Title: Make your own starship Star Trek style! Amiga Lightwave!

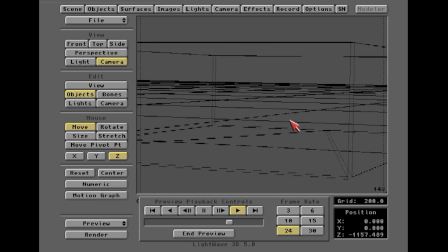You gotta remember, this is 35 years ago. You gotta think, you gotta visualize. So what we're gonna do is we're trying to just block this out. So we're gonna go back to the camera, and right about where we lose it, this is what I was talking about. You don't want to get all keyframe crazy and just be like, every single spot you're gonna like,
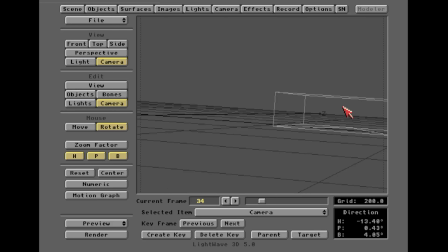I'm gonna rotate here, I'm gonna rotate here. Don't do that. You also don't want to just target the ship, because if you target the ship, it will always be like perfectly centered and never move. And it's going to look really CGI-y and fakey and gross. Don't do that. So what you want to do is kind of be natural, trying to pretend you're like, you're the dude or chick and,
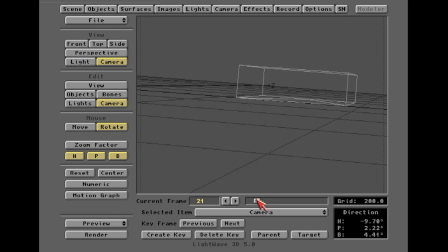or robot that's floating in space with a camera pointing at the Enterprise. You're like, oh, that's Picard's ship, man. I love it. That ship is awesome. He's got Data. He's got Worf. He's got all the cool people. All the other starships in Federation are like, oh, man, our ship sucks. But yeah, so you're out here filming this stuff CNN style or Fox News style,
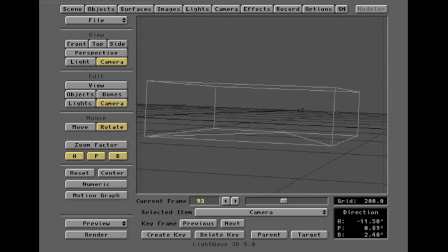and you're kind of do a loose center on it, maybe like that. And I'm not saying do shaky cam, because this is Star Trek that we're doing in spaceships, and this is not an action shot. This is just a flyby. This is like a cruise ship in space.
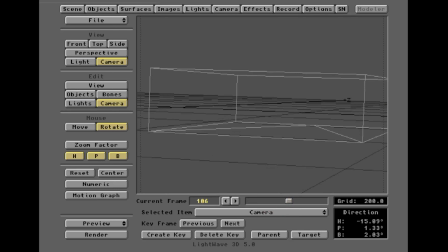So we're not going to go all Saving Private Ryan action cam style. We just want something smooth. Want to kind of keep the ship mostly framed as it flies by. And then, like I said, we did a little bit of, at the end here, we want the camera to kind of feel like it's following it a little bit.
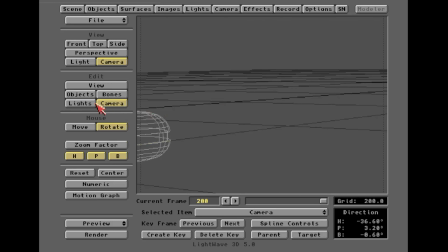I'm going to give it a little bit more follow, actually. And then we're going to make sure we move the ship off There. All right. So now let's go ahead and make a preview of that. You know what I'm going to do for you all, because I know I said y'all. Yeah, I've been living in the South for a while now. It's starting to kick in. We're going to make a vertex or a point preview.
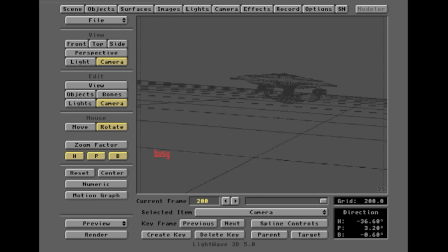So there you go. See, that's, you probably like this, right? Because now you can actually see what's happening. So there you go. That's what's actually happening now. You can see the actual Enterprise. Riker's in the back there with Troy, and I'm sure... whoa, wait. What did that just do? Sorry, folks. I'm sorry.
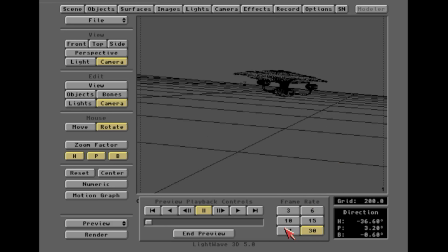Yeah, Riker is in the back with Troy, and, Ensign Rowe is jealous. No. So here we go. We're flying the ship. Nice little Dutch bank. Here comes the Enterprise. Whoosh, scraping lens. Look at that. Whoosh. Oh, yeah, there you go. That's some Star Trek.
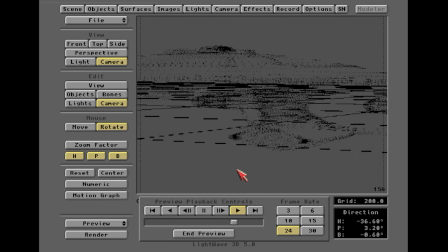That's the show I love to watch. The Star Trek, The Next Generation. Okay, there it is. That was, what accent was that? I'm not sure what that was. All right. So for those of you still watching, here we go. We're doing the 1701D in Lightwave on the Amiga, because yes, you can do that, and that's what we're doing.
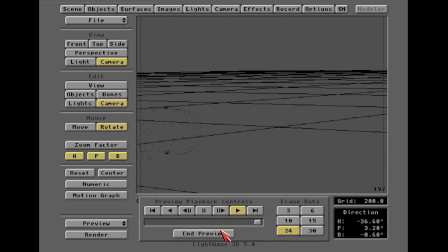I'm just showing all the folks that are watching this how to do a quick flyby. Now, imagine that this is not the Enterprise. This is your YouTube channel logo. I don't know. Maybe it's something you like, and you want to do some cool retro animation thingy or whatever.
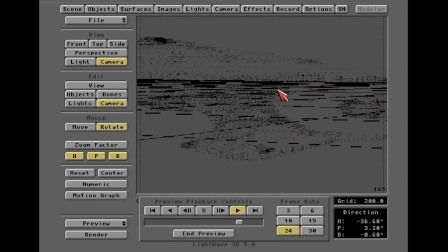This, you could put anything in here. It doesn't have to be the Starship Enterprise, right? But I'm just trying to show you how the, having worked on the show, I worked on Deep Space Nine and Star Trek Voyager and Battlestar Galactica and Firefly, but I didn't work on Next Generation because,
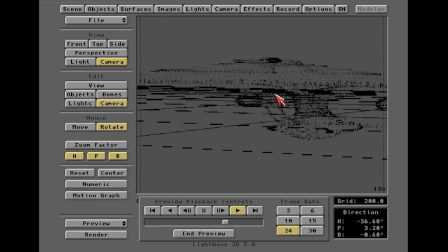yes, I was still in high school when that show was on. But having worked on the shows that came after, this is a very standard type move we would do. You load the ship up. They want to see it fly by the camera. You've seen this 100 times in the show, and that is what I'm illustrating here. So now we have our animation. So let's make sure we do the important thing, folks, right?
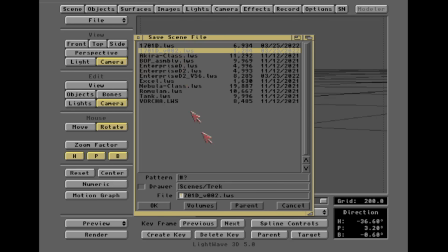Save. Let's go here. We'll go to Trek. We're going to call this version 3 because, always version.
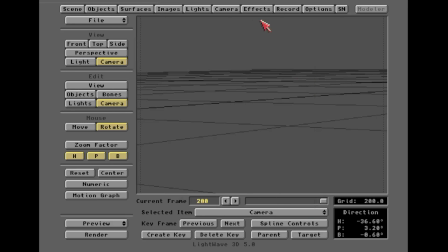Don't overwrite. Don't be lazy. You have plenty of hard drive space. So we've got all the stuff here.
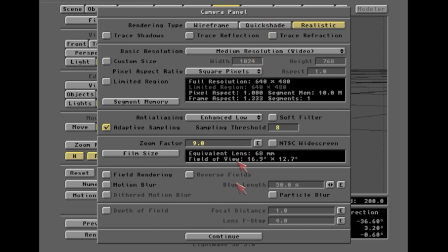We've got the we're going to turn some anti-aliasing on. Why not? There we go. We're not going to do any motion blur yet.
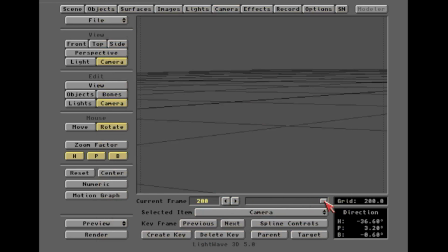We're not going to get fancy. So let's see what we're getting. Now, keep in mind, I have done nothing.
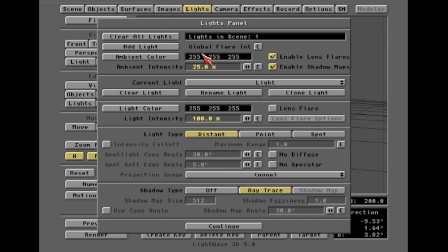And one of the first things I do, see ambient intensity, ambient light intensity. This is that fake, light everything up light. I'm turning that off. So we have one light in here.